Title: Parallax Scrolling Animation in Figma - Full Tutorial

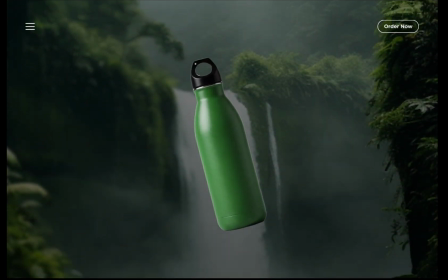[0:00]
Hey everyone! Welcome to my YouTube channel. Today, I'm going to show you how to create a smooth parallax animation in Figma.
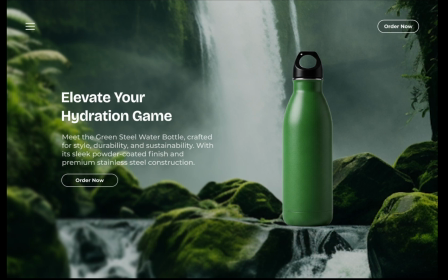[0:10]
No time to waste, let's dive straight into the tutorial. So, here's the setup, I've already prepared the website copy, text, and other content.
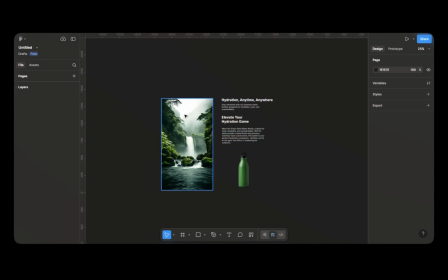[0:19]
The bottle image was created using AI. And I downloaded the background image from Lummy.
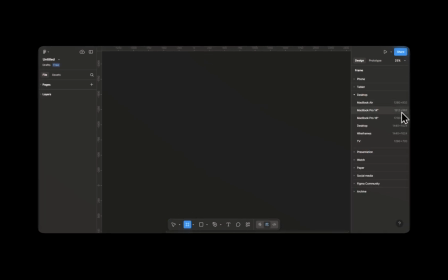[0:24]
First step. First, create a frame. Then, place the background image inside the frame and adjust it to get a good composition for the hero section.
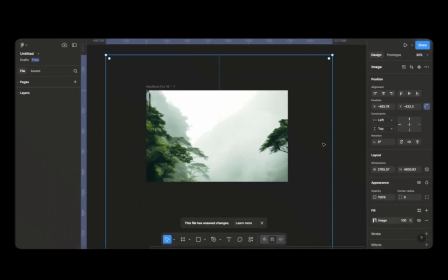Now, add a gradient fill to the image and set the opacity to 100%. This will give a dark shade effect to the background. Once that's done, copy the heading text and place it inside the frame. Adjust the font size and style based on your preference.
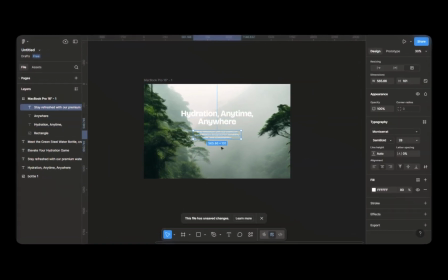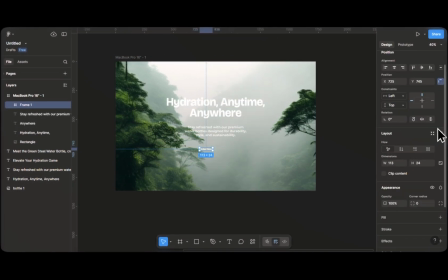[1:05]
Create a CTA button and center it properly. This forms a simple a hero section.
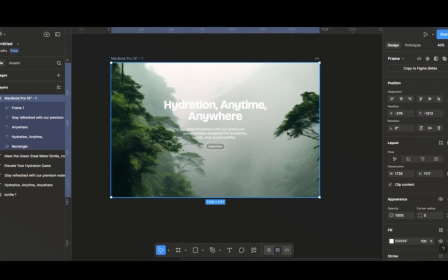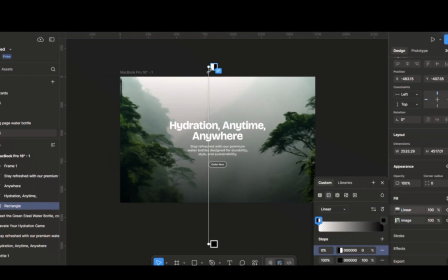[1:17]
Now, place the navigation bar at the top which I've already designed it. Once everything is in place, add the bottle image to the frame, resize it to make it smaller, and move it downward and place it slightly outside the frame.
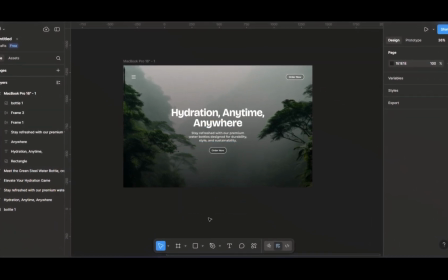[1:29]
That completes our hero section. This is the first part of the tutorial.
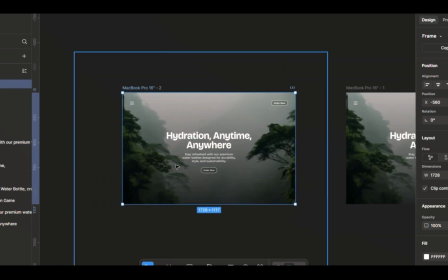[1:36]
Now, duplicate the first frame and position it to the left. Move all the text down and arrange like this.
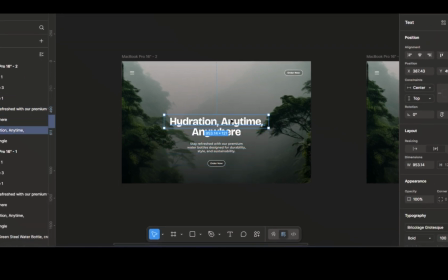[1:44]
It gives a nice transition effect for the animation. Set the text opacity to zero.
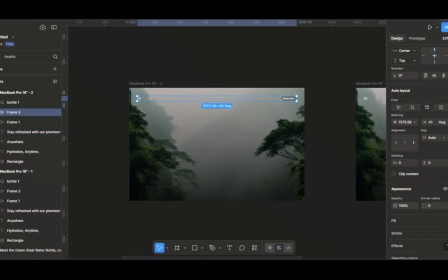[1:52]
Do the same for the navigation bar.
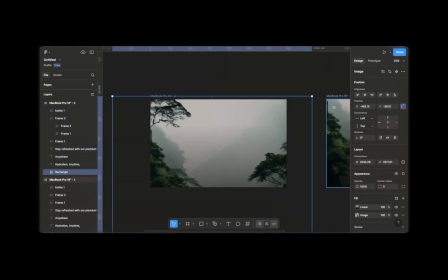[1:57]
Next, move the background image slightly and zoom in a bit to adjust the composition.
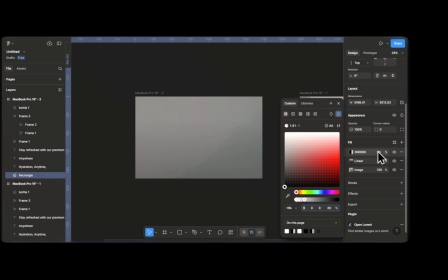[2:06]
Once that's done, add another fill layer to the image and make it black.
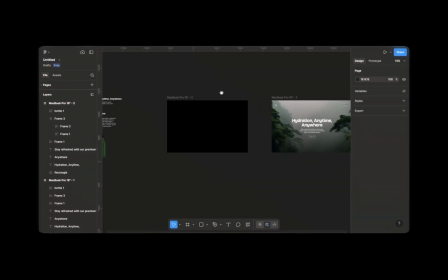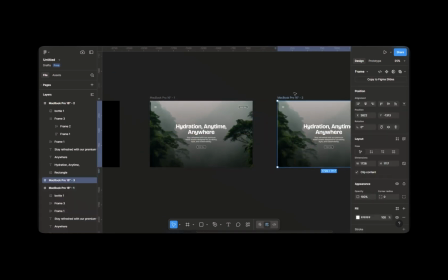[2:15]
Duplicate the first frame again.
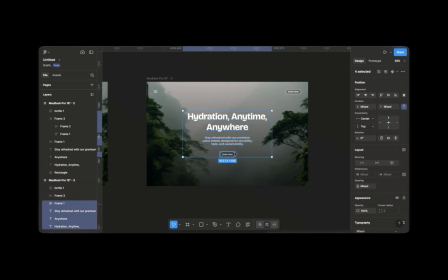[2:20]
This time, move all the text up and place it outside the frame. Set its opacity to zero.
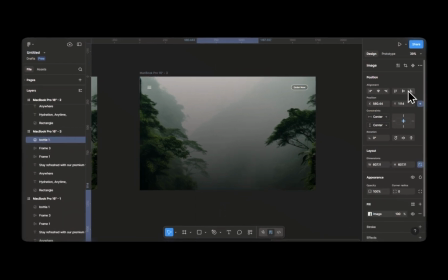[2:27]
Now, bring the bottle image to the center and align it properly.
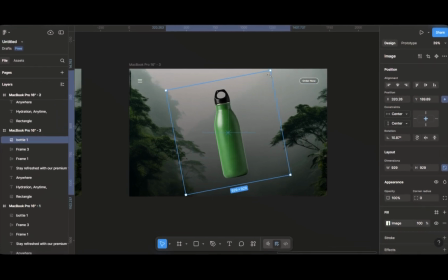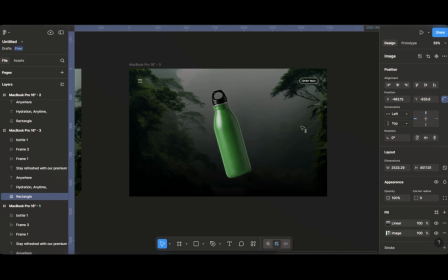[2:35]
Move the background image slightly downward to create depth.
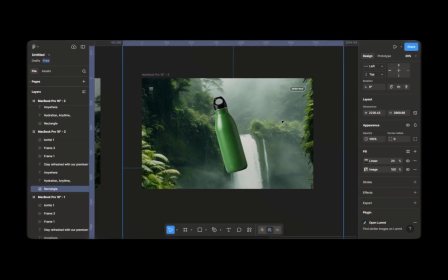[2:42]
A parallax effect works by making the background move at a different speed than the foreground content.
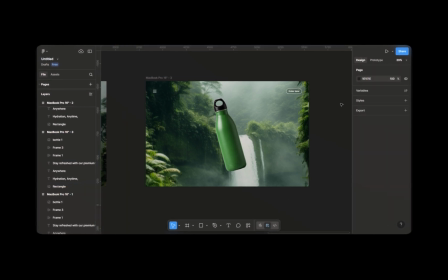[2:48]
So at each frame, make slight adjustments to the background image to achieve that effect. Once that's done, duplicate this frame and move the background further down.
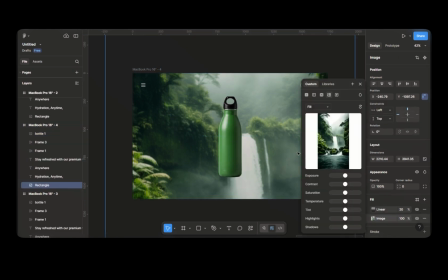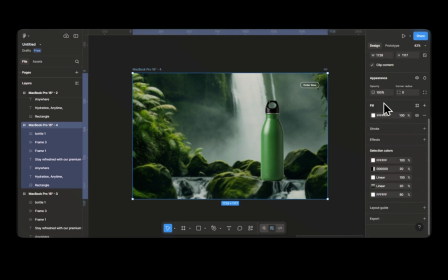[3:04]
Now, shift the bottle image slightly and position it exactly where needed.
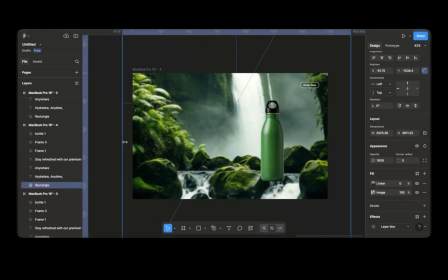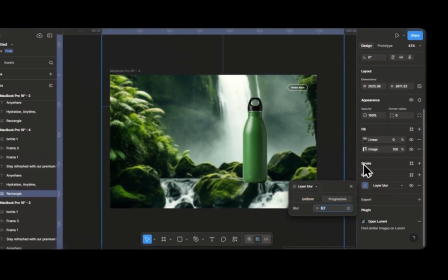[3:13]
Apply a progressive layer blur to the background to emphasize the bottle and create a focused effect.
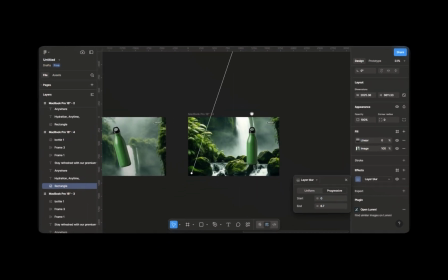[3:20]
Tweak the positioning slightly to refine the layout.
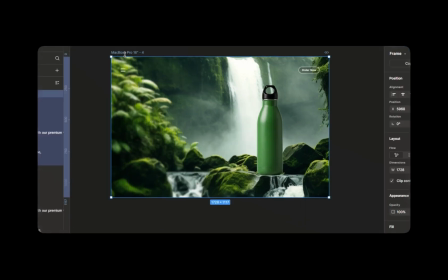[3:26]
Once done, paste the texts into the frame, which I created before.
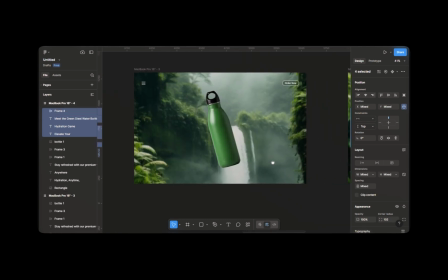[3:35]
Copy the same text and place it in the previous frame and arrange it like this, and make opacity to zero.
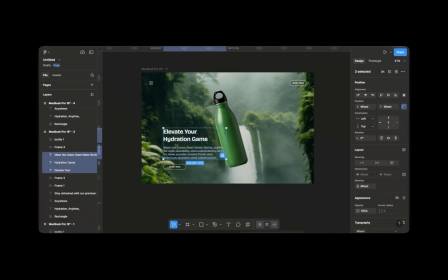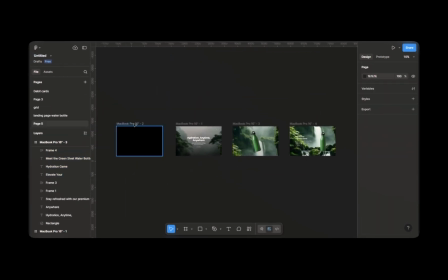[3:47]
Now that the design part is ready, let's add animation to the website. To do this, click Prototype and connect the first screen to the second screen.
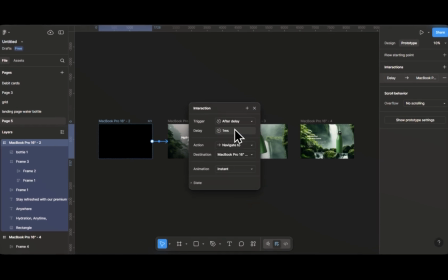[3:57]
Set the trigger to After Delay and make the delay time 1 millisecond. For the animation, select Smart Animate.
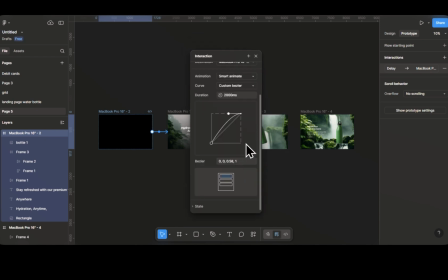[4:06]
Change the curve to Custom and make it like this curve.